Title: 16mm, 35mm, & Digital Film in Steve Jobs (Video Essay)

The movie Steve Jobs is a biopic about, you guessed it, Steve Jobs.
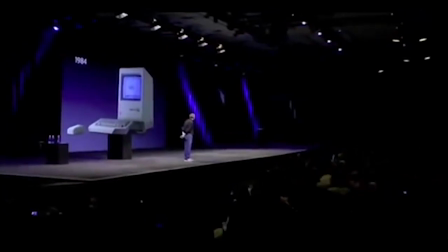He's the founder of Apple and responsible for the creation of things like the Mac, the iMac, iPhone, iPod, pretty much all things that begin with an I. You get it.
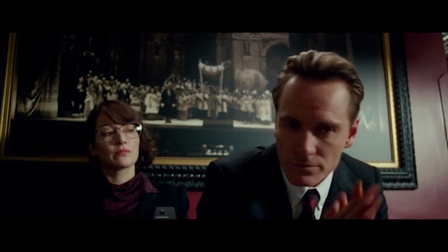Anyways, moving on.
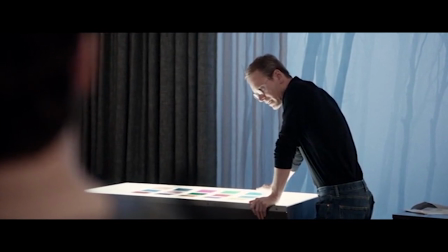So this film shows him as the stubborn and arrogant yet forward-thinking and visionary creator that he was and it depicts him in many of his struggles
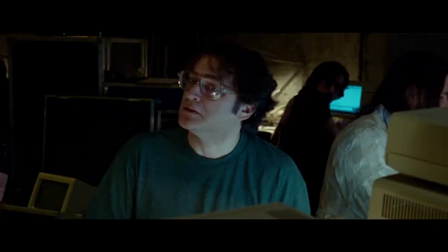with successfully getting his vision for a computer on the market while trying to push the world into a new age of computerization.
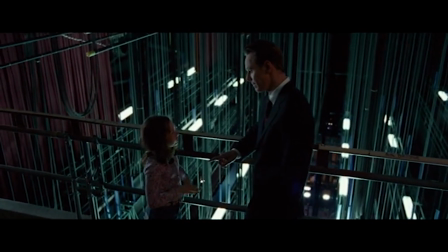Meanwhile, he also has to deal with his complicated relationship with his daughter Lisa.
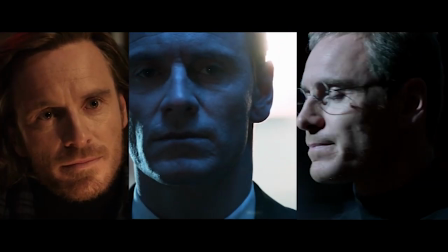The story takes place over a time frame of 14 years from 1984 to 1998, showing jobs moving from failure to success with his computer products and going from not
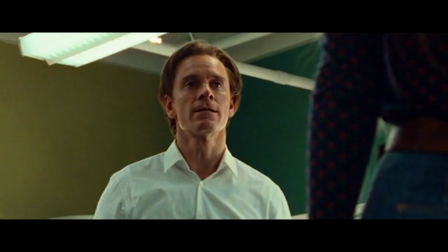wanting to even admit that Lisa is his daughter to mending his broken relationship with her.
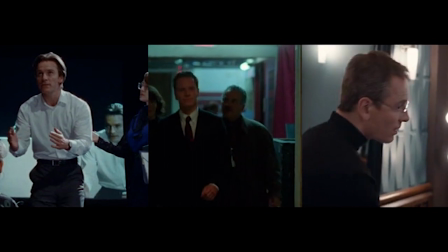The film structures its plot by splitting up the main story into three distinct segments,
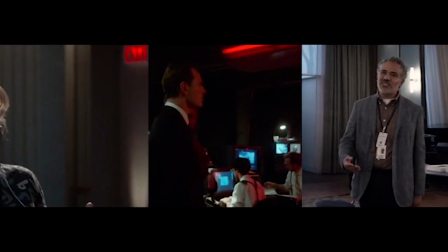each showing what Jobs is doing backstage and the important conversations he is having before three important product launch presentations.
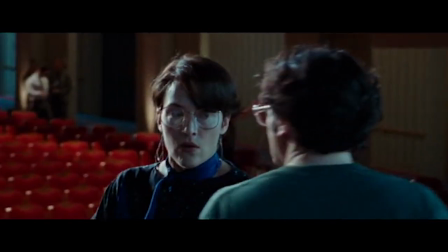The first act takes place in 1984 with the launch of the Macintosh. Here we see an overconfident Jobs having to deal with different problems before the launch,
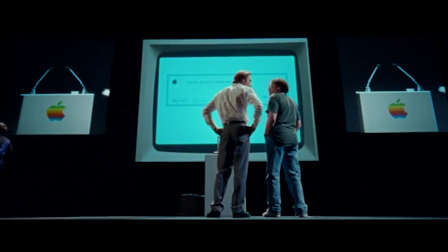ranging from getting his team to fix the Mac's voice demo glitch to arguing with his daughter's mother about whether Lisa is even actually his daughter.
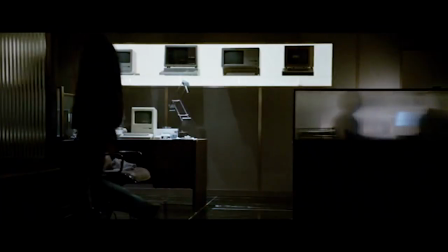The second act moves straight to 1988, where after the commercial failure of the Mac and being fired from Apple, Jobs prepares for the launch of the next computer.
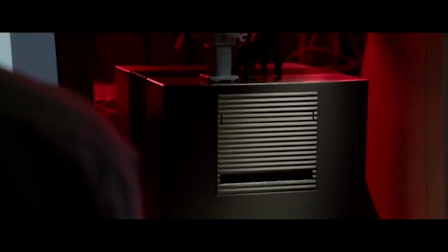He already knows that this computer will fail commercially, but is certain it will be enough to get him back to Apple.
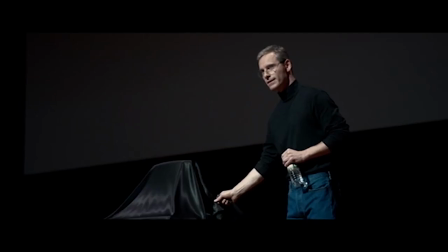The final act happens 10 years later with the launch of the iMac,
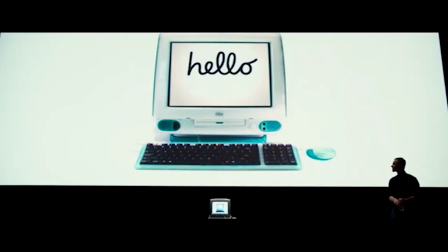where Jobs is back at Apple and is finally going to release a seemingly successful computer, along with finally making amends with his daughter,
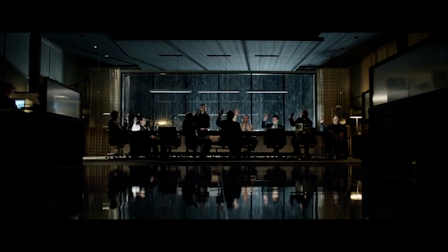Lisa. Any events that do not take place right before one of these launches, such as the events of Steve Jobs being fired from Apple and later coming back to the company,
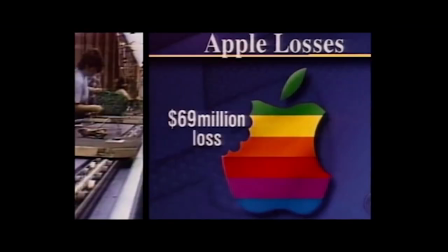are covered in flashbacks or through the two quick montages that take place between the three main segments.
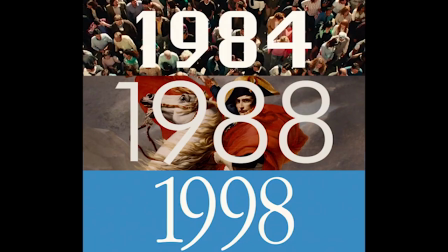Because the three acts take place in three different years and are centered on the launches of three different products,
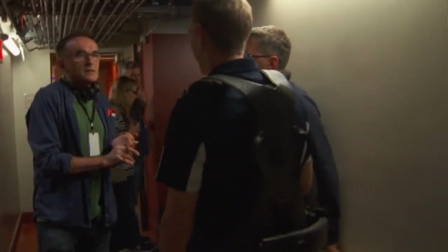great care needed to be taken by the filmmakers to make sure that each act was distinct.
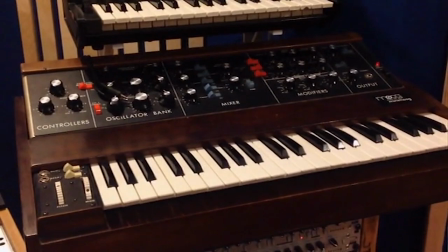Several aspects of the filmmaking process are employed to help create these distinctions from differences in the musical score, the costuming, and the production design.
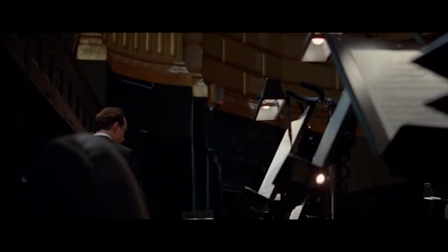But perhaps one of the most unexpected yet important things that differentiates the three acts is the use of different film stocks.
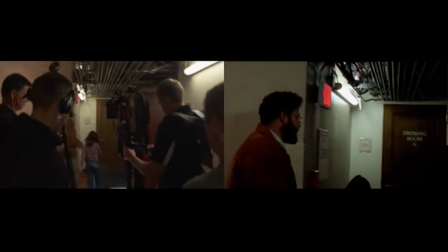The first act is recorded on 16mm Kodak film, the second act on 35mm Kodak film, and the third act on digital from an ARRI Alexa.
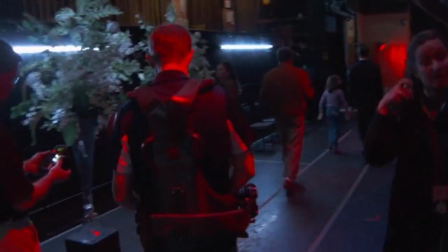Each of these types of film exhibit unique properties that serve important purposes in their respective segments.
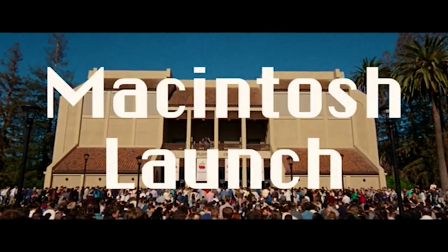In the 1984 segment, the use of 16mm gives the image a very rough and almost unprofessional feel.
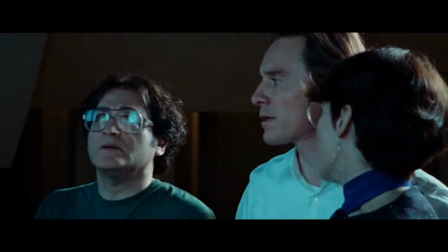The image is incredibly grainy and filled with minor specks and scratches that the filmmakers haven't really even bothered to clean up in post.
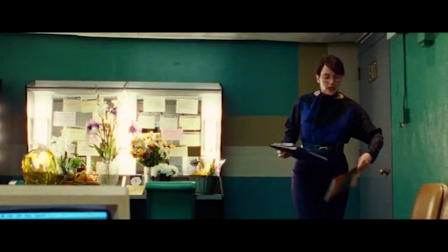It lacks the refined imagery of more professional video and film formats, and because of it, this part of the movie is about as analog and old time looking as you can get for a big budget feature nowadays.
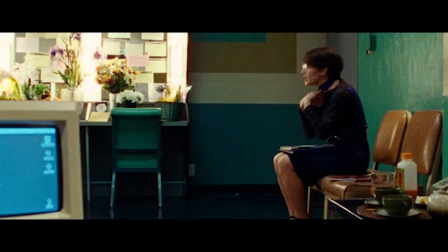Given the first act of the movie, this unpolished look clearly places us in the pre-digital world of 1984,
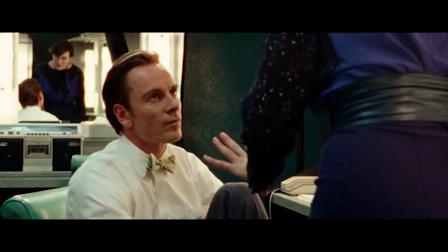where society was still operating on analog technology and any digital tech was still quite unrefined and not too powerful.
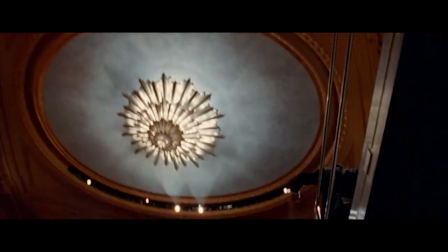The 1988 segment uses 35mm film. This upscale in film size is quite apparent, giving the image a much cleaner look.
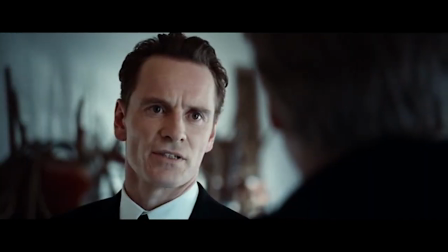The film grain is still there, but it's not as obvious as the 16mm, and most of the specs and scratches are cleaned up this time.
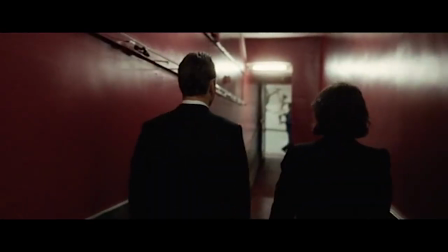It fixes a lot of the unrefined aspects of 16mm while remaining distinctly analog.
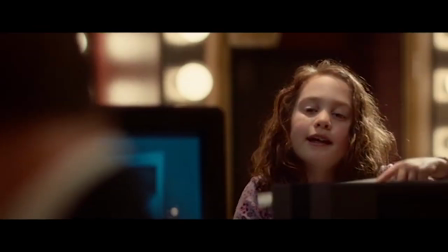Also, a nice added effect of the 35mm is the shallower depth of field, resulting in a more cinematic look that helps enhance the more refined feel.
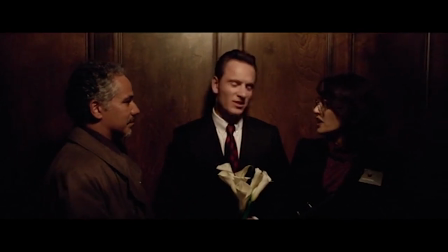The use of 35mm for the second act shows the transitionary period from an analog to a digital world that Steve Jobs is helping usher in.
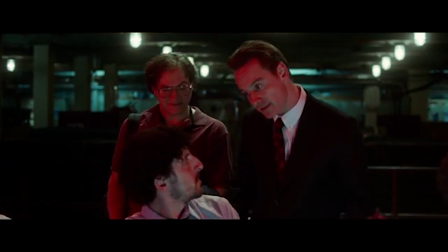At this point in time, technology has improved, but the world is still predominantly analog.